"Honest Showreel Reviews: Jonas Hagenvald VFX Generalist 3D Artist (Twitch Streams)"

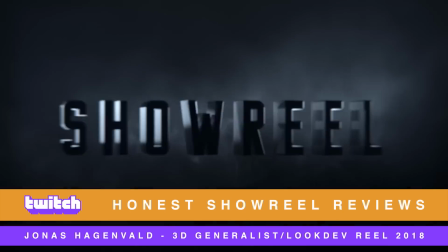The following video was recorded live on Twitch,
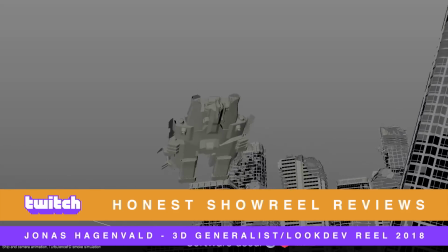and it's an honest and constructive review of a showreel from one of my subscribers. You might think that this review is only useful to the artist in question,
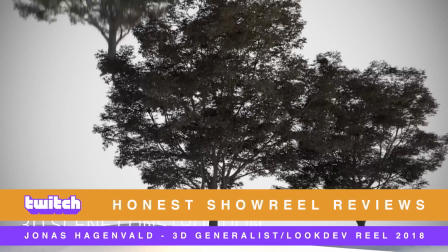but I really believe that watching other people's reviews is a great way to improve your skill set and develop your eye for detail.
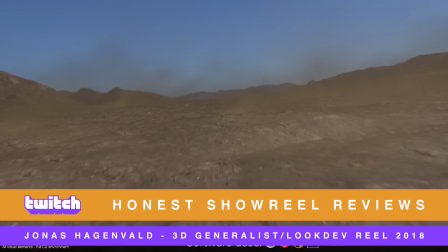Not to mention, it gives you an idea of what to expect from a visual effects supervisor like myself, and it serves as a guide on how to make a successful showreel.
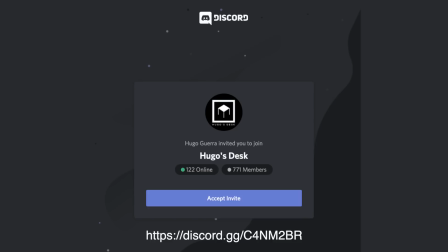Remember, you can always submit your work for review on my Discord page, and then watch it live on Twitch. Hope you enjoy. Don't forget to subscribe and leave a comment below.
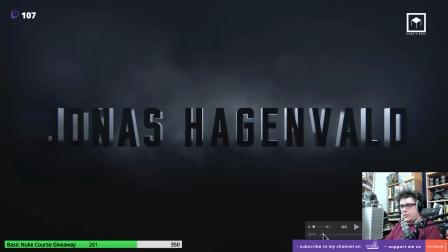First of all, Jonas, thank you so much for sharing the showreel, and thank you so much for allowing me to show the showreel on YouTube, and also thanks for sharing it in front of 100 people.
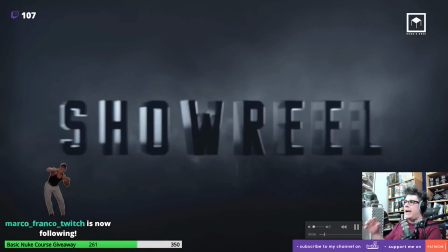I know that's tough. And the first thing I would say about your showreel is that I really would prefer to have the shots next to the breakdowns.
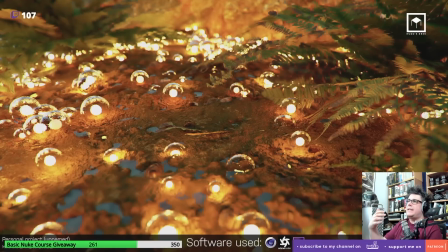I just feel like I understand why you did this, but I feel like it would be nicer if we could see the shot and see the breakdown right away.
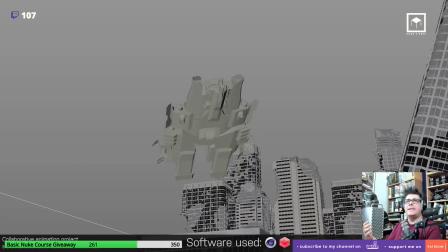I just feel like it flows better as a showreel. I don't like the fact that I watch all the shots and then I have to watch the shots again and then I have to watch the breakdowns.
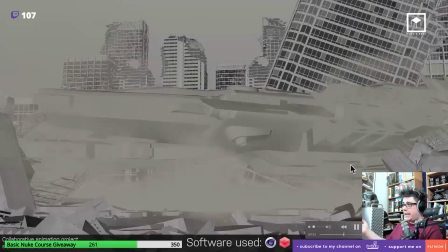I feel like your showreel becomes a bit too long because of that. You know, it's over 2 minutes.
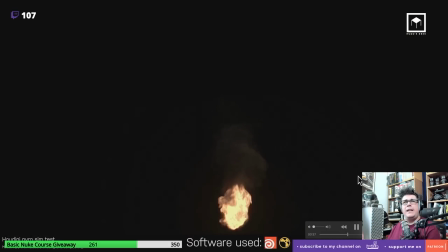And I feel like it would make a better rhythm, you know. Does it have music?
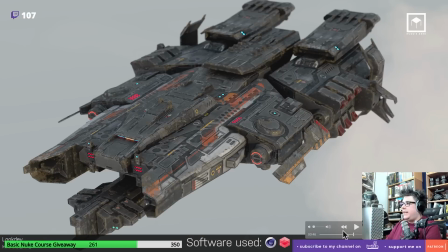Yeah, it does. Okay. I was just like checking what it was. So let's start with because you see now, even for me to review, now I have to like watch them all again.
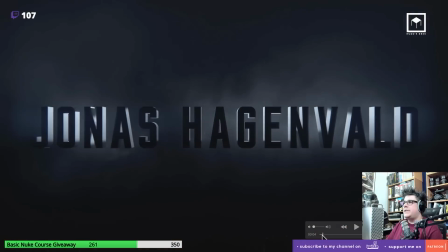So first shot is the text. That's the first thing you have. So let's first look at that.
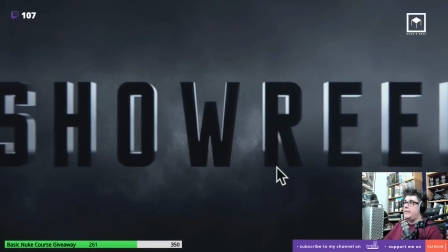So first feedback I have on the text, that would be since you've made it a shot, now I have to feedback on it.
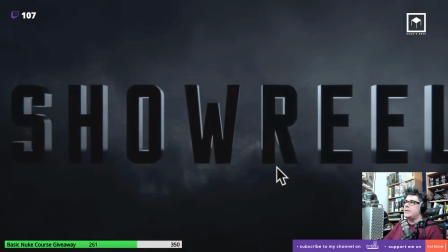First thing I would say is that you need more sampling, because you have a lot of noise on your smoke.
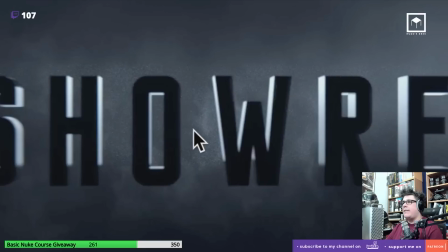You have a lot of noise on your atmospherics. They need to have higher quality. Now here's a trick. You can either put more sampling on CG and make it really, really high quality, or you could denoise certain AOVs.
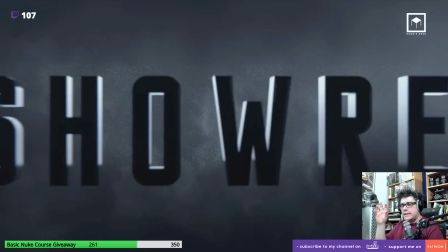You could separate the AOVs on compositing in Nuke and then maybe denoise the specularity or denoise whatever AOV or pass that has a lot of noise. The neat video denoising is really, for me, the industry standard, and it will really give you like a much cleaner thing.
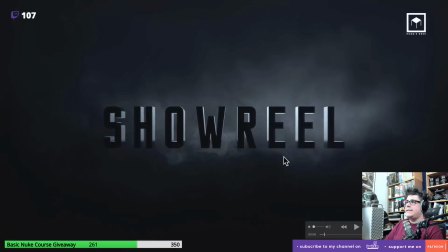The other thing I would say is the fire that comes through.
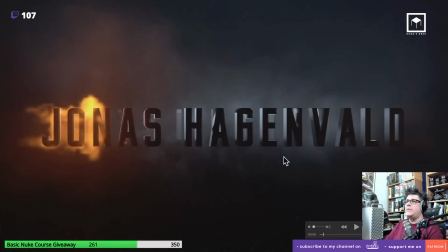I feel that this fire needs a lot of work, because if you look at it, the shape of the fire just looks a bit bizarre.
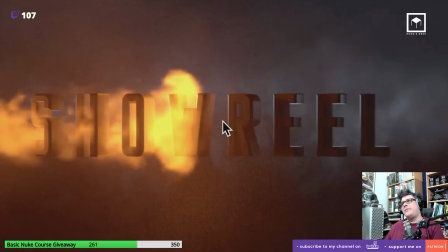First of all, there's really no interaction between the letters and the fire. I feel like it's too soft, the interaction.
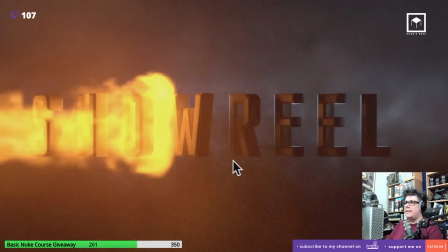I'm not saying that the letters should be burned, and I can see that the light interaction is there, but your fire is too blobby.
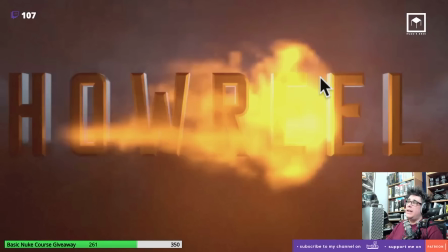It doesn't have enough wisp. It doesn't have enough detail. It's too much. It really lacks resolution.
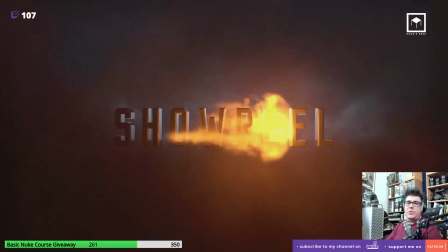Look at here. What I would really advise you to is look to some references. I think this fire needs some work.
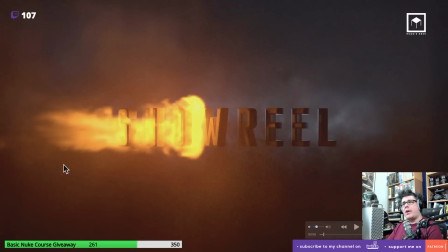I like some aspects of it. I like the end part, the tail, and I like the way that it affects all the lighting around it. I just feel like the core of the fire lacks resolution, and your glow looks very unrealistic.
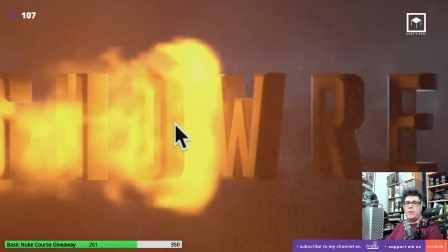This is not how fire really looks when you have a glow in it. It looks too saturated.
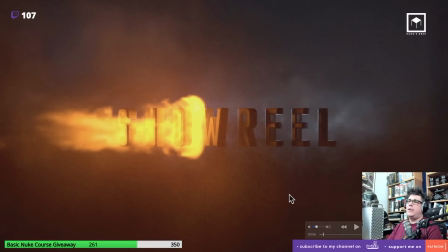It's too yellow, too orangey. I just feel like you need to tone it down and actually made it more resolution.
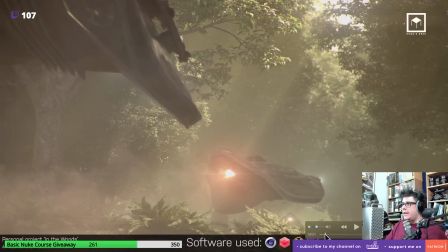Anyway, I know that this is not really an important shot for the showreel, but you made it important because you did a breakdown for it.
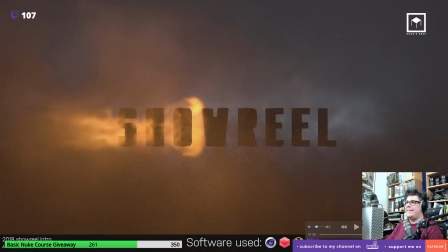So that's why I'm making it so. Now let's move on to the second shot.
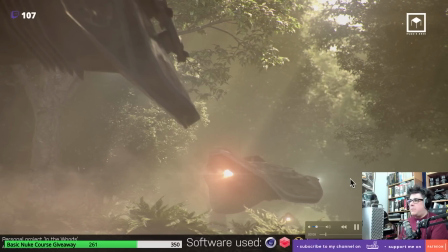So the second shot, which is an environment, which is this one. So this is personal project called In the Woods. You've did everything, full CG environment. So it does look nice, but it is a bit like, I would say, before I even start with the technical aspects of it, I would say from a composition point of view, it lacks a bit,
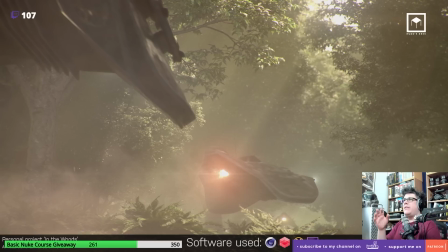because you see, I feel like it's very confusing. It looks like it's a frame in the middle of a sequence. You know what I mean? It has really no dynamic. Like, it's really strange because I don't really understand what this is in the front here. The ship is really merged and murky into the background. And then we have these rays of light.
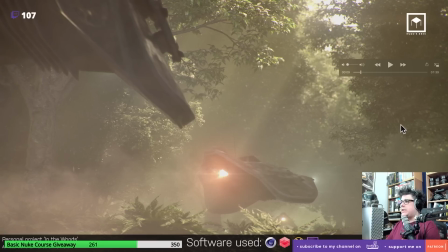I just feel like composition-wise, I'm pretty certain you can find a better angle for this, because it really looks like you just picked the frame from your sequence and that was it.